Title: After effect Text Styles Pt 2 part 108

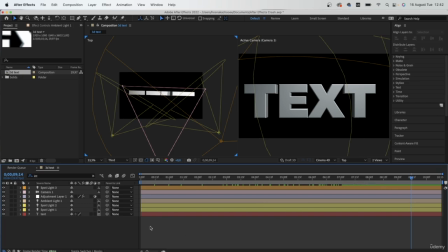[4:10]
Now what I want to do is to put a background and give this text a little shadow. So hold down Command Y. Let's make a white background and put in a
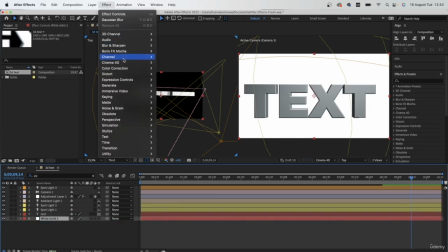[4:25]
gradient look. So go to White Solid, Effect, Generate Gradient Ramp.
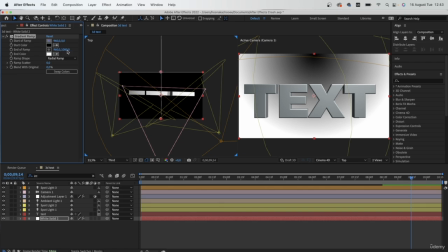[4:33]
I'm going to go to Radial, place the start of the ramp at the center of my text.
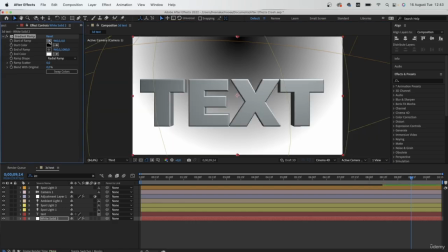[4:41]
Let me just go back to one view. Start of ramp, let's put it in the center.
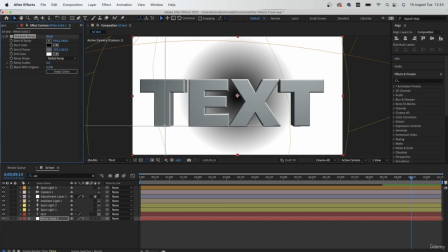[4:48]
End of ramp, I guess we can go somewhere like this.
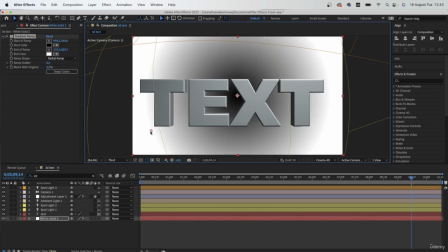[4:54]
Let's choose a different color.
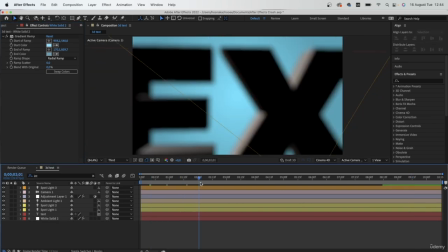[4:58]
a simple background. Not that complicated, so we get this dark reveal.
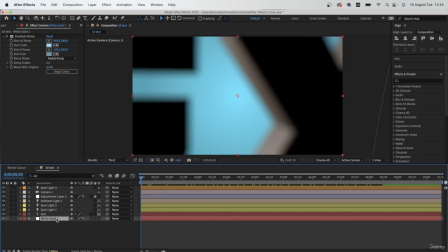[5:05]
We can also do the same reveal thing with the background. So hit U on one of your spotlights. Over here, let's make it 0%.
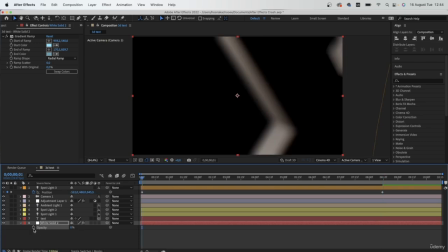[5:16]
In the next keyframe, start the stopwatch. In the next keyframe, we're going to set this to 100.
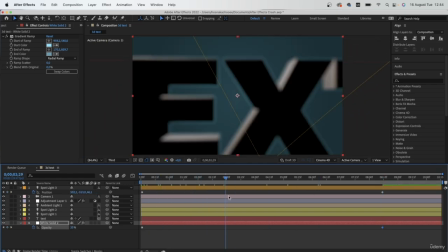[5:24]
So slowly, as we're getting the text, we're also seeing the background.
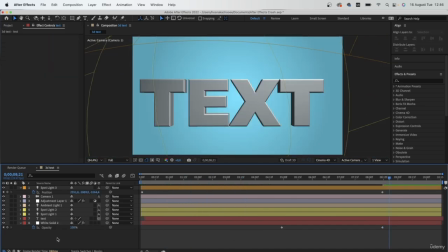[5:31]
Just going to bring this guy in closer. Now let's pre-compose all of our lights and text layer.
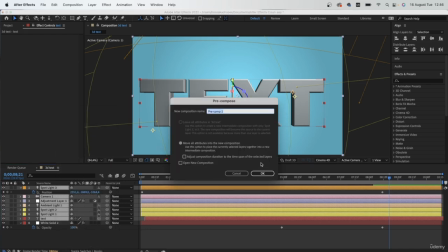[5:40]
Right click, pre-compose, call it text final.
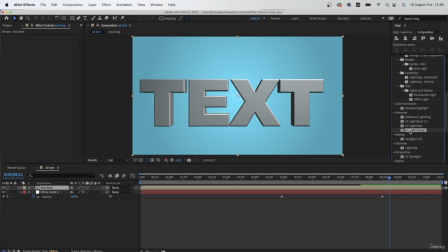[5:46]
I'm going to add in CC light sweep on my text final. It's going to give this a metallic look. This is optional, of course. And we want to maybe make the light sweep come
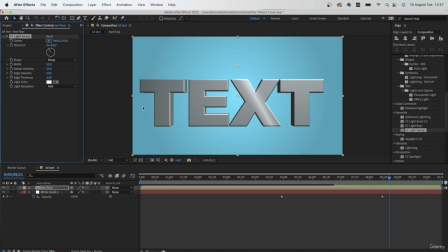[6:02]
from the right and disappear towards the left because our spotlight is currently on the right. So the light sweep should come from the right as well. A few seconds after our reveal, we're going to drag the center of this in the corner so completely out of frame.
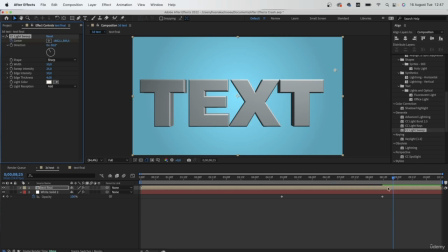[6:20]
Turn on the stopwatch, hit U, go forward and drag this guy towards the opposite end. So now when we play this back, we get this shiny looking text reveal.
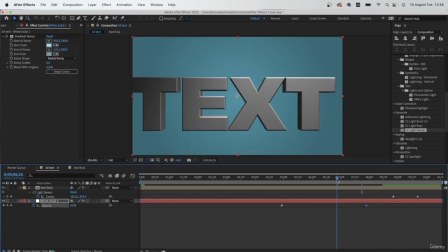[6:35]
And drag the opacity a little closer. Drag these guys close too.
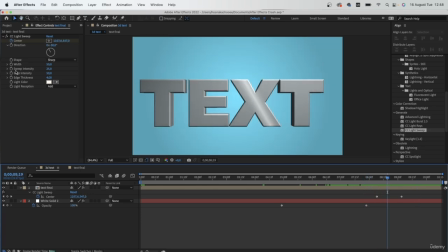[6:44]
Now you can go in between one of these and work with the options that we have. So first is our direction, which I'm pretty happy with. We can increase the width of this shine, but you don't want to go too high or else it will be something like this.
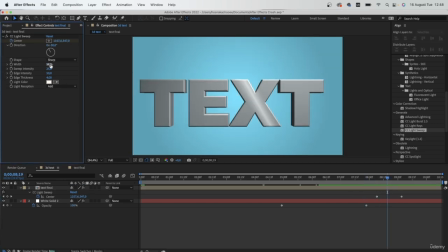[7:01]
I will go with the default, which was 50, maybe go for 70. Sweep intensity, I'll leave this for default. If you want to change the color, you can do it right here, but since we have a metallic look, I think white will look great.
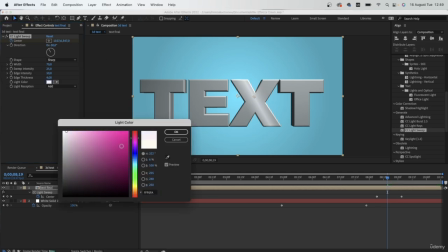[7:18]
But you can simply change the color and get a different result. As you can see, getting different colors.
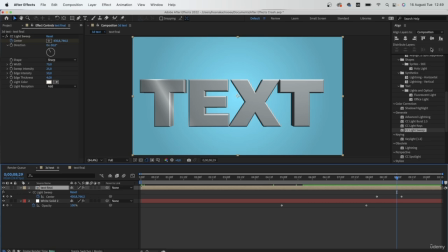[7:26]
Also going to drag my text a little bit towards the side because I feel like it's not quite centered.
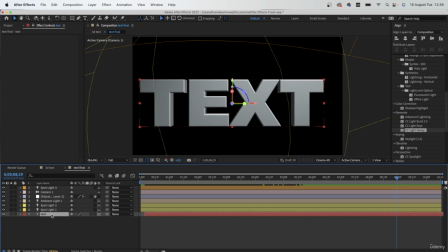[7:33]
So I'm going to go in my text final. I feel like text is not centered. Let's hit P on my text and just move it a little bit towards the right so that it's perfectly aligned.
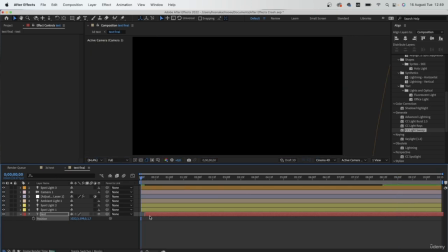[7:49]
This will not affect the light sweeps.
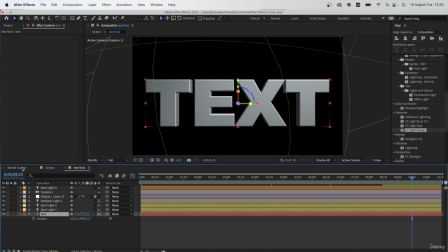[7:54]
Don't worry about that. So now that's looking a lot better.
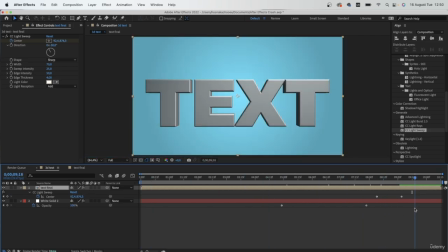[8:01]
Have a nice little text. That's looking pretty good. So now what we can do is to maybe change the background. I'm not happy with these colors. So I'm just going to maybe grab a darker color.